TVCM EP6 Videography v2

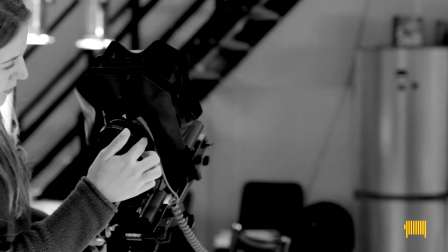41s
Until just a decade ago, high-end video was the domain of big, expensive, professional TV cameras.
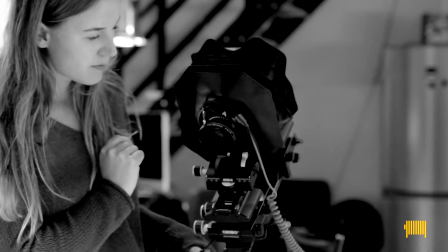49s
As a lot of photographers see themselves more as image providers than traditional photographers.
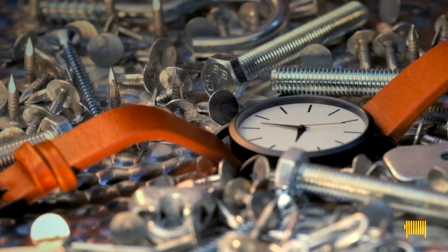56s
So using your photography skills for videoclips is bringing you new opportunities.
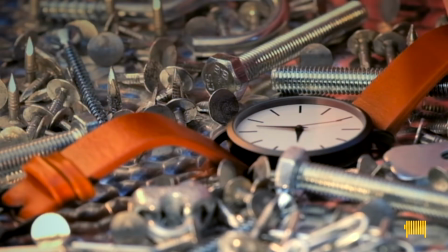63s
In videoclips, traditionally, everything was in focus.
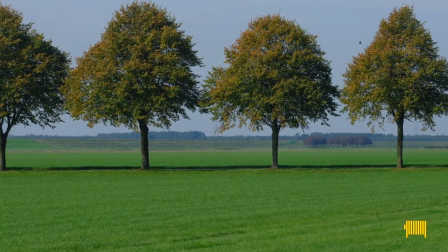68s
The use of smaller image sensors together with the short focal length gave very large depth of field.
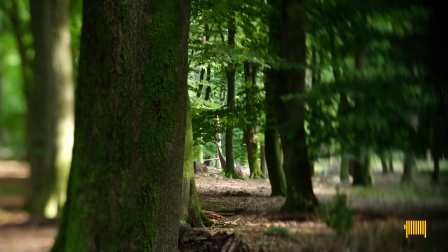76s
Unlike the traditional cameraman, photographers use selective focus.
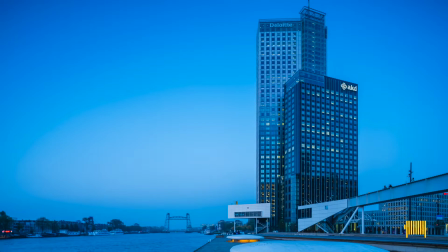81s
They are able to show a high-rise building with little distortion. They choose lenses with beautiful bokeh.
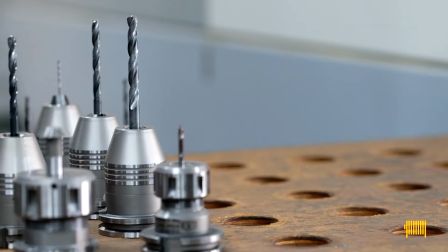90s
All these photography skills can be used in video in a beautiful way.
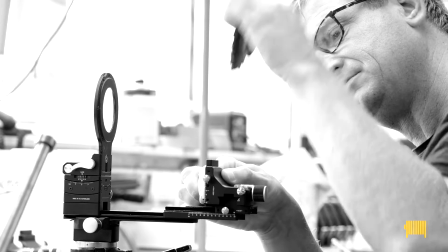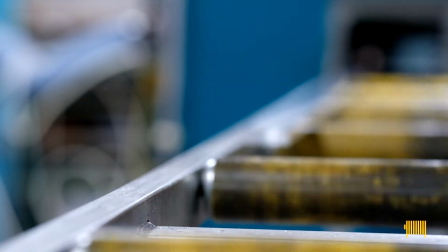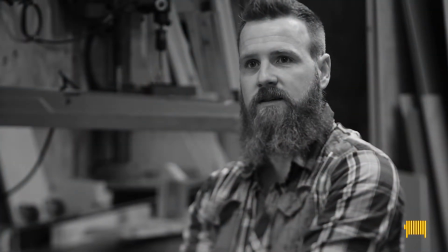107s
For instance, this interview with a Dutch carpenter shows very little depth of field. The shallow depth of field isolates the man from the surroundings.
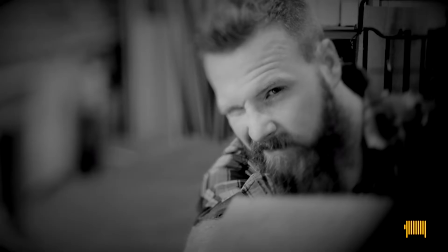118s
Even more, the plane of focus was tilted so the eyes are the only focused part in this shot.
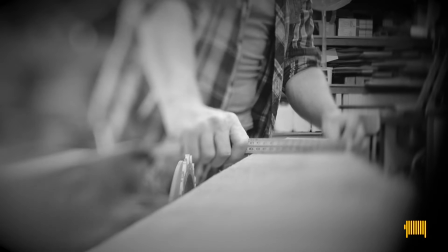125s That's the only thing that is sure. And that's why I did the restoration training to make the real old work. to be able to make,
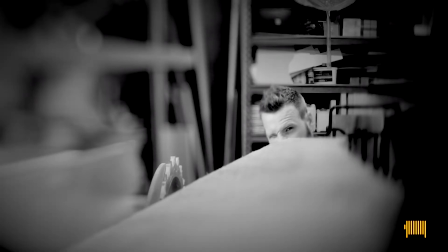134s but also to be able to restore and to be able to maintain. Well, the trees are used with the cuttings, of course.
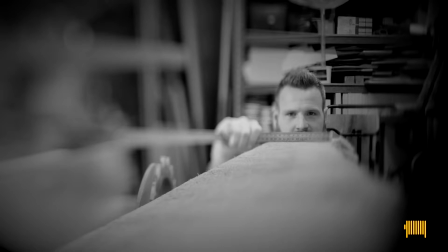141s We do not do that anymore with the bell, but the rest is to be able to fix it, make a hole connection and a nice hole connection, that can be fine with the hand.
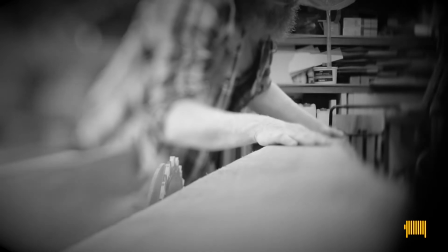150s That would be a nice thing to do with the hand. That is the ambachtal work.
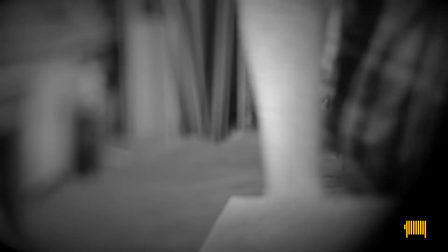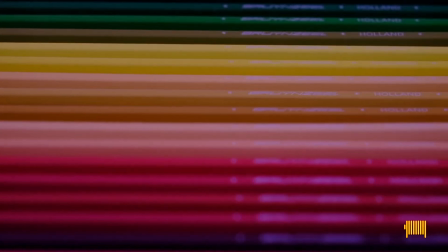160s
In the studio it can be used as well.
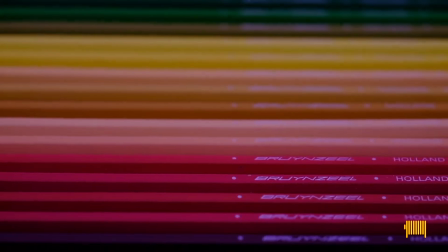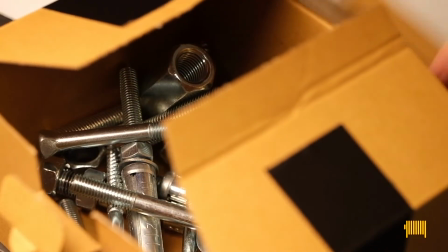170s
These machine parts are not the most inspiring items to make a product video about.
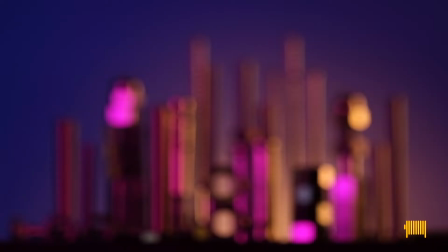177s
By shooting them like a skyline, they look grand.
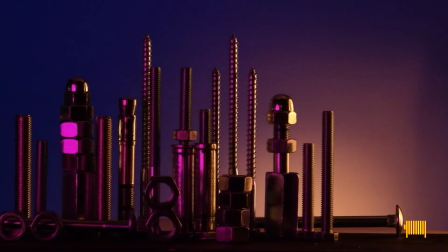183s
Combining that with the small movement of the rear panel gives a feeling of motion to the image, like driving past a city at night.
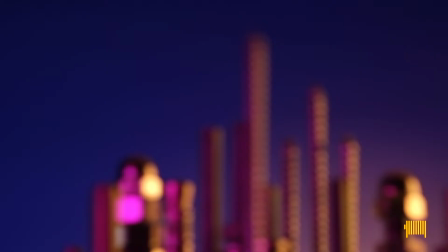192s
The colors resemble the evening sky and helps to make it an interesting clip.
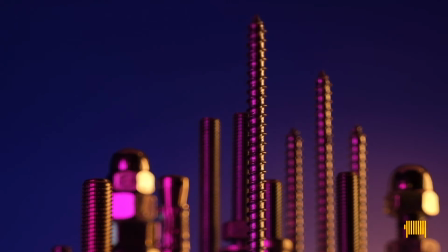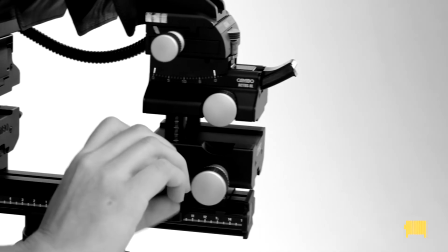205s
This was the final episode of the view camera movement. Thanks a lot for watching.
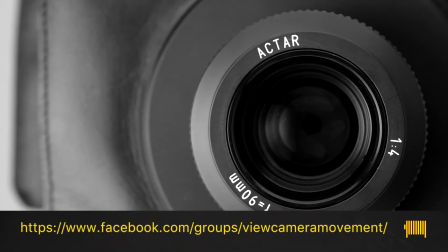211s
If you have any questions about the use of view cameras, camera movements, lenses and so on, you should join our Facebook group.
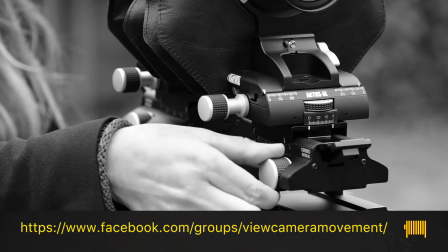220s
Maybe there are people willing to help you out. You can find this Facebook group at this address.
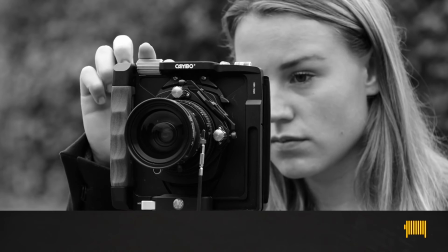229s
Also, the makers of this series are regular visitors to the group. We hope this video series helped you on your way to using a view camera.
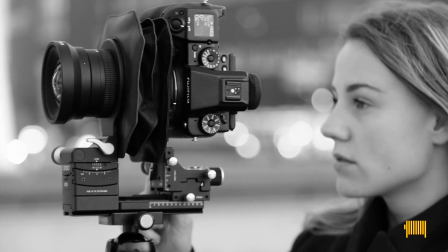239s
So get moving. Be a part of the movement, the view camera movement.